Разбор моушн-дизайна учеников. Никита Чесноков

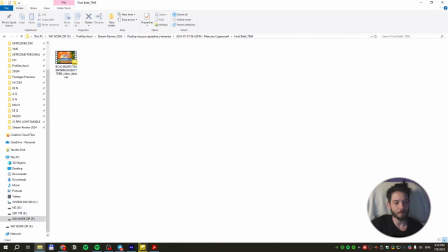[53:49]
Я бы добавил сюда больше стоп-моушена программно, как-то прям в АЕ. Опять же, постараюсь таймом каким-то, еще чем-то.
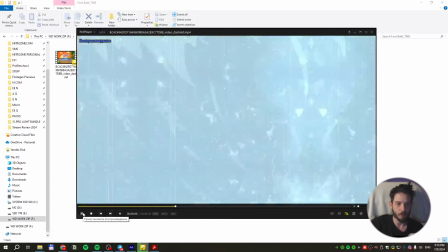[53:57]
То есть здесь стоп-моушена-то маловато. Здесь очень много именно анимаций.
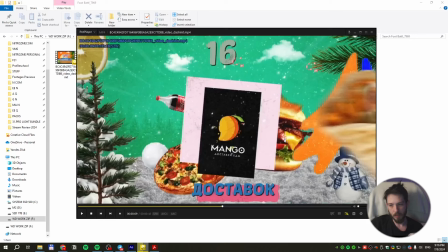[54:04]
Ну, вот, допустим, смотри, текст. Текст здесь нужно было стандартизировать. Если это заставка какого-то шоу, да, то... Текст здесь нужно было стандартизировать и располагать его в едином месте на экране.
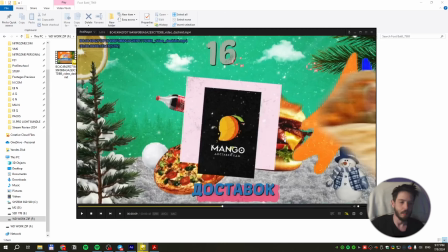[54:21]
То есть плясать по сценам от текста. Допустим, у тебя вот здесь вот текст по центру, футбаттл.
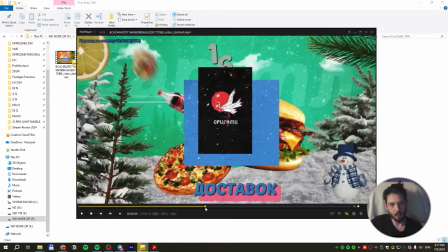[54:27]
Далее, здесь, вот в этой сцене у тебя 16 доставок. Тоже нужно было стандартизировать, изначально ставить его в центр экрана, а потом уже вокруг него все это расставлять. Потому что если вот, ну, не нажать на стоп-кадр, то даже и не поймешь, что здесь есть этот текст.
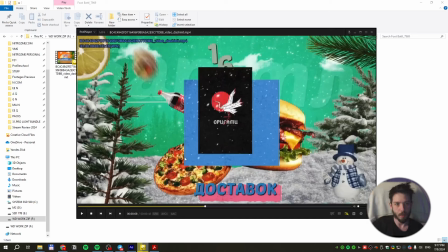[54:46]
То есть проблема именно в том, что текст нечитабельный. Вот, дальше, следующая сцена.
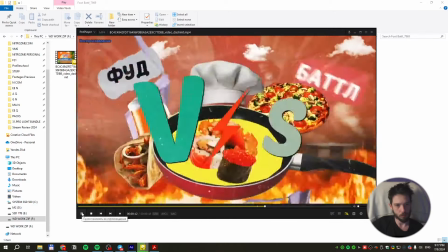[54:53]
Вот, food, battle, что-то вот, что-то тут даем оценку. Battle, опять слишком много надписей, food, battle. Мне не нравится, что, во-первых, текст, половина текста нечитабельная.
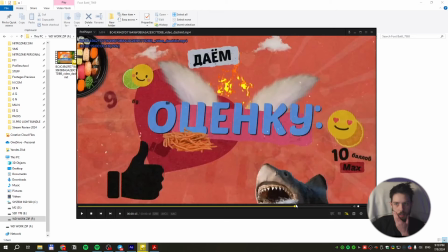[55:07]
Нету четкого, так скажем, сценария по тексту. Общий стиль, общей стилизации не хватает. То есть у тебя все как-то разрознено, что ли.
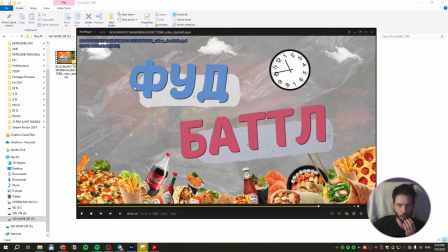[55:20]
Грязноватенькие фоны местами, вот эти пакеты, которые ты использовал, ну, немножко грязноватенько, если честно, можно было бы почище сделать на основе текстур.
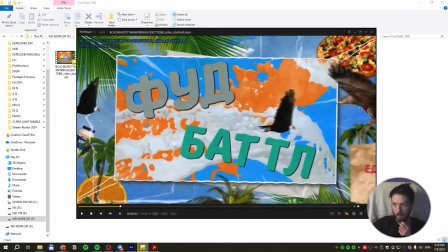[55:29]
Самое, так скажем, стрёмное, что здесь есть, это тени. Блин, ну, в 2024 год тени, это, конечно, ну, довольно спорная история, потому что в данном случае тени, наверное, вот такого формата уже давно нигде не используются.
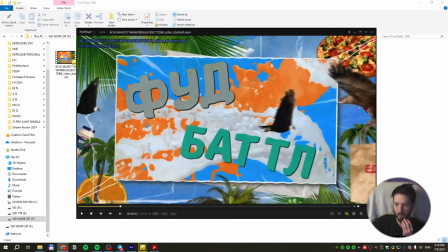[55:46]
Поэтому тени, конечно же, хотелось здесь отбросить. Тени хотелось здесь отбросить, чтобы их не было. Соответственно, отбрасываешь тени, у тебя становится картинка чище. Год назад делал почти. Так и год назад не использовалось. В этом прикол. Уже лет, наверное, 6 никто нигде не использует тени. Да какой 6? Уже, наверное, лет 10.
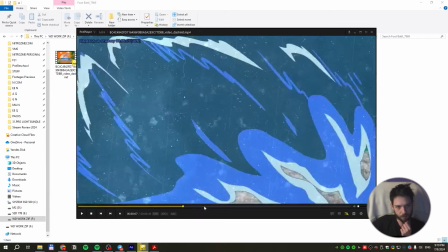[56:11]
Смотри.
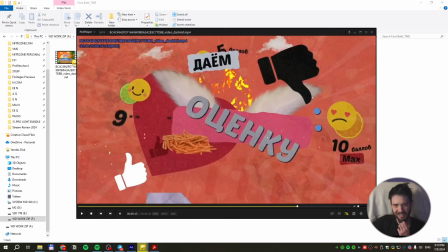[56:15]
Вот этот текст черный. Вот пока на стоп-кадр не нажмешь, ты даже не видишь, что он тут есть.
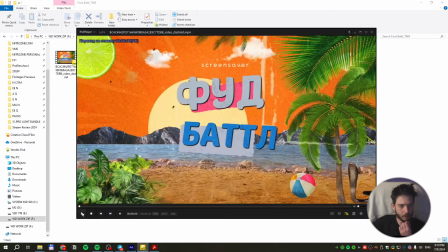[56:24]
То есть настолько он нечитабельный, что ты реально пока на стоп-кадр не нажмешь, не видишь, что есть. Вот первая сцена.
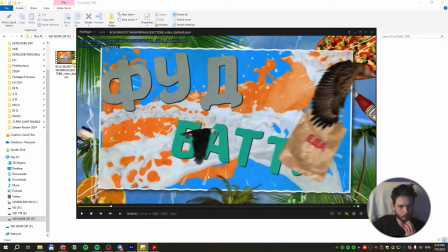[56:29]
Вот сюда бы более яркий текст. Сюда бы более яркую, так скажем, историю именно со шрифтами.
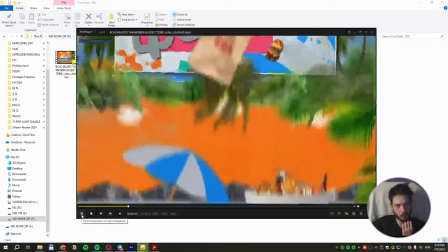[56:38]
Было бы окей. Вторая сцена.
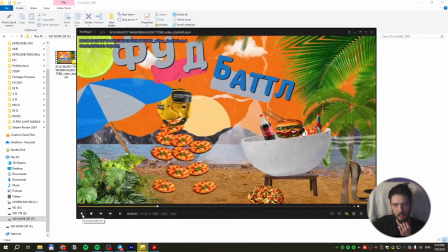[56:42]
Ну, стоп-моушен не хватает, анимации на тексте много, можно было больше стоп-моушена сделать. Мне не нравятся вот эти какие-то кусты, вот эти вот какие-то змеи тут, вот это вот, ну, что-то... Оно вроде интересно, и оно вроде как бы по стилю-то прикольно, но оно как-то непроработанно выглядит.
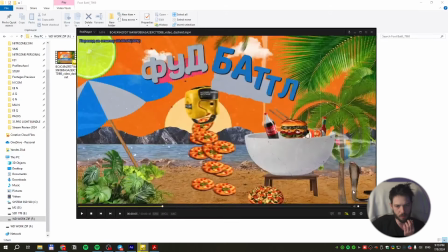[56:59]
И, допустим, змея вот здесь вот стрёмно выглядит, кусты вот эти стрёмно выглядят. Если бы просто была вот эта вот картинка с морем, с таким типа вырезанным фоном, было бы прикольнее. И просто здесь, типа, чан с едой было бы прикольнее. То есть, стиль на самом деле здесь он довольно сложный.
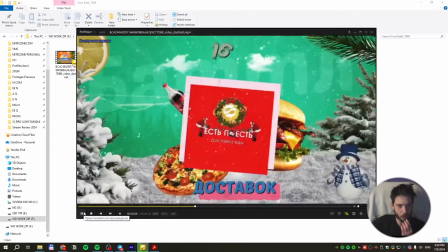[57:17]
И проработка здесь требуется довольно большая. То есть, 16 доставок — это вообще нечитабельная история.
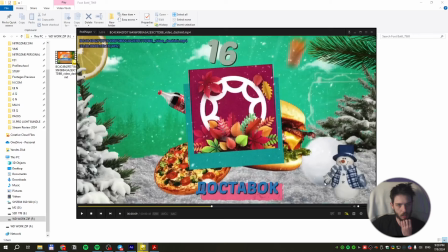[57:24]
То есть, текст здесь вообще не стандартизирован. Текст не стоит на месте. Он вечно где-то у тебя путешествует по экрану. И в этом плане, конечно же, не очень хорошо.
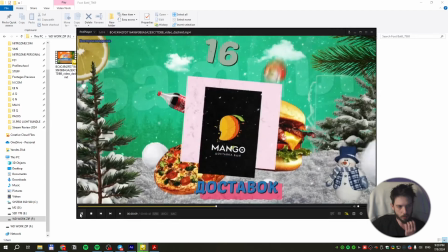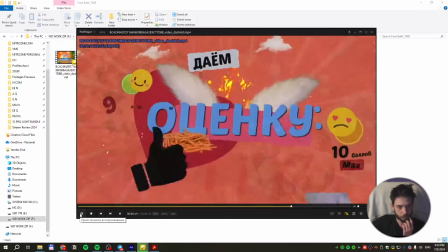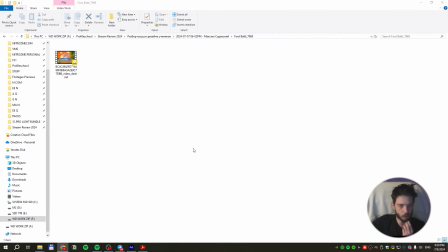[57:45]
Ну, так в целом вроде ничего. Но хотелось бы, конечно, больше проработанности и аккуратности. Вопрос, где взять эти 2DFX, да со стоков стырить.